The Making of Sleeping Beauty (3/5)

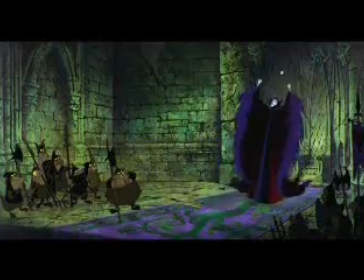(0:00) It's incredible!
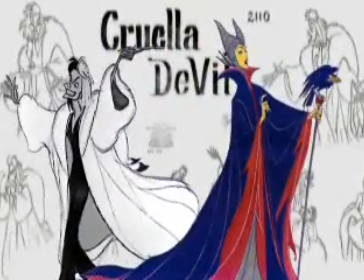(0:02)
When he later did Cruella de Vil, that was like going the opposite direction from Maleficent.
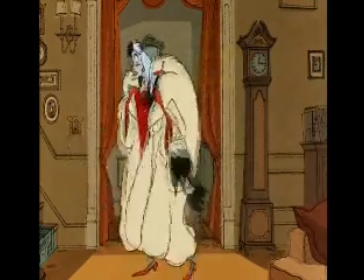(0:10)
This is a really wild and woolly character that was all over the place, and I think it was kind of a relief to him to be able to do that character after the very stiff Maleficent.
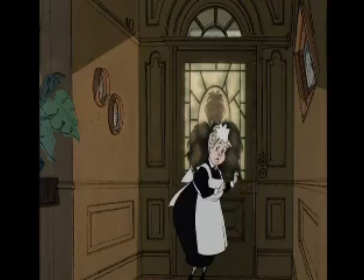(0:19)
He said that Cruella de Vil had other people to bounce off of.
Anita, darling!
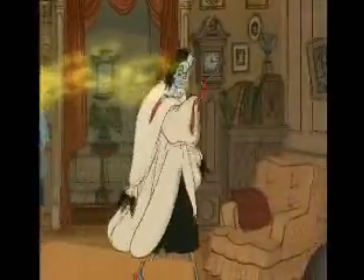(0:25) How are you? Miserable, darling, as usual. Perfectly wretched.
Or as Maleficent, she just gave speeches.
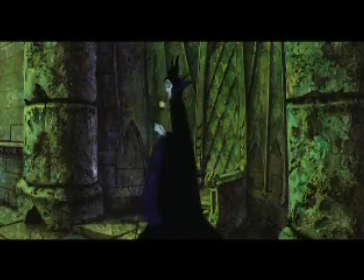(0:33) Oh, they're hopeless. A disgrace to the forces of evil.
It's very difficult to do a character that speaks more or less directly to the audience and does not work closely with another character.
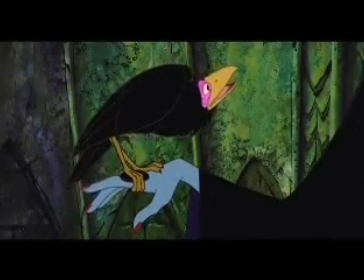(0:47)
So the one thing she had to work with was the raven. It was a story element for her to be able to talk to somebody. But I remember Mark sitting down there and he had a little 16 millimeter viewer and
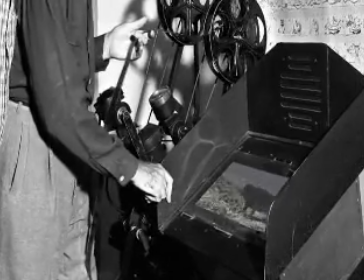(1:01)
he had gotten footage from the True Life Adventure people and they had ravens that they had shot. Oh, I remember them borrowing film from us. I remember a number of times furnishing animal footage to animators for reference.
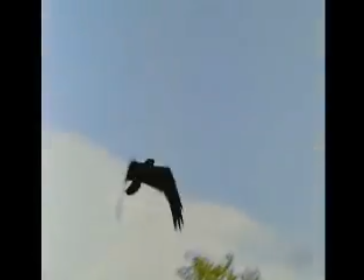(1:16)
Ravens were in everything we ever made because they're such a ubiquitous bird. So Mark Davis's impact on Sleeping Beauty is palpable.
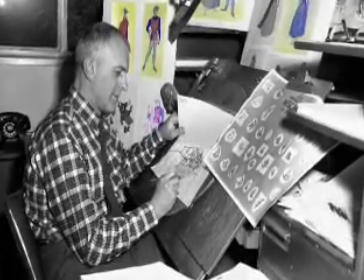(1:27)
Milt Kahl got the assignment of doing The Prince, which he absolutely dreaded. Mark and Milt both would love to have done fun things,
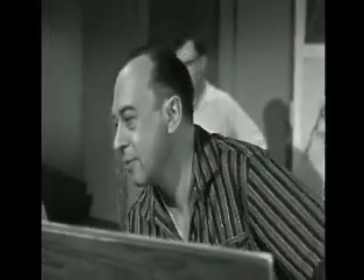(1:35)
but they always got stuck with all the realistic animation because they were the best draftsmen.
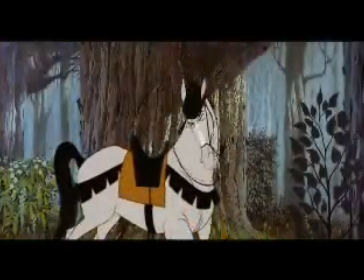(1:42)
The horse is a great example of what Milt Kahl could really do. There was a sense of solidity and dimensionality, and yet a very clean, graphic look to the way the thing was drawn that made it... he makes it look so easy.
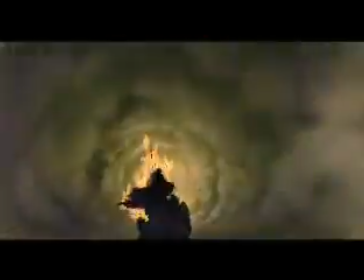(1:59) No, it cannot be!
Willie Reitherman directed the sequence of the dragon fight.
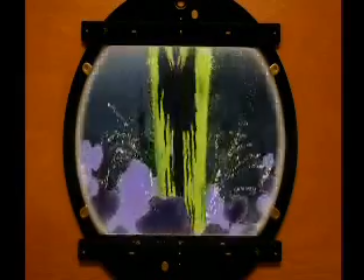Willie was a very adventurous man, and in art all the things that a person is at the soul of them that seems to surface into their
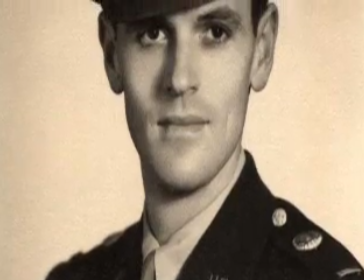(2:22)
artwork he was a fighter pilot in World War two and so you know
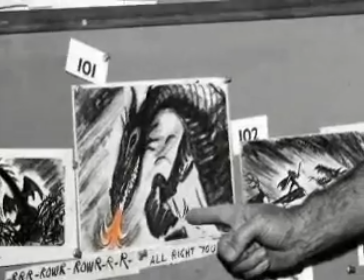(2:27)
he's seen a lot of action and he loved action sometimes when you're directing a sequence logic might take a backseat to emotion and certainly in Sleeping Beauty and the dragon fight well he always talked about it you didn't know how he got through the thorns or how his horse ever got up there.
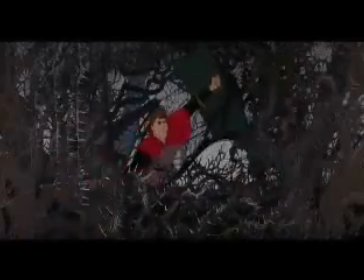(2:47)
They used to criticize that thing when I showed it first. But Walt liked it, thank goodness. It didn't need the logic. You didn't have time to think. That thing was driving at you all the time.
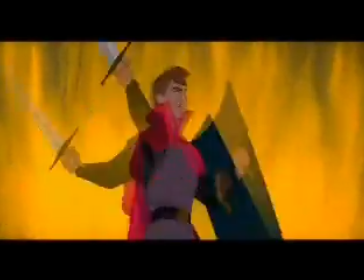(3:01)
And that's what gives you the juices.
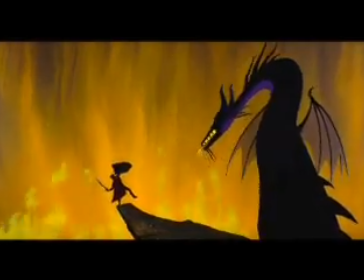(3:07)
That's what makes your adrenaline go. One of the most powerful climactic sequences ever in a Disney film. And I don't even know if it's ever been topped.
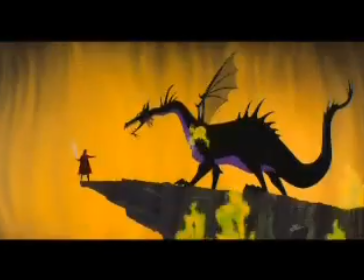(3:19)
It is just a tour de force of action. The film is just filled with gorgeous scenes done by the best people in the business.
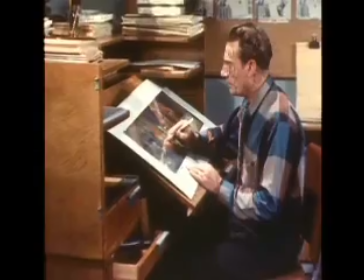(3:30)
Great stuff that just really knocked us out when we saw it back in 1956. The animation, it was just, just fantastic. No one person ever creates an animated character.
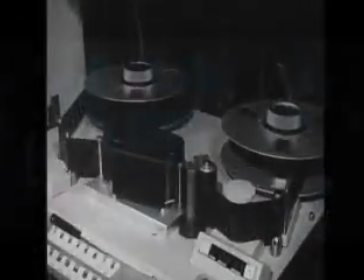(3:44)
The voice has to be cast and recorded, and for a film like Sleeping Beauty that relies on so much realism,
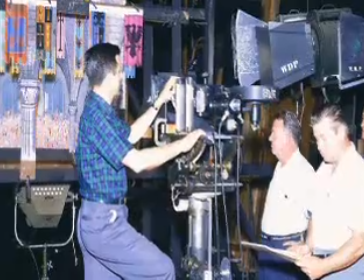(3:51)
live action reference footage is shot, as well as the animation and the design.
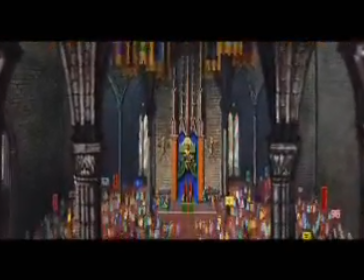(3:56)
So it's a very complicated process. There's one thing that you can see Walt's hand, and that is in the casting.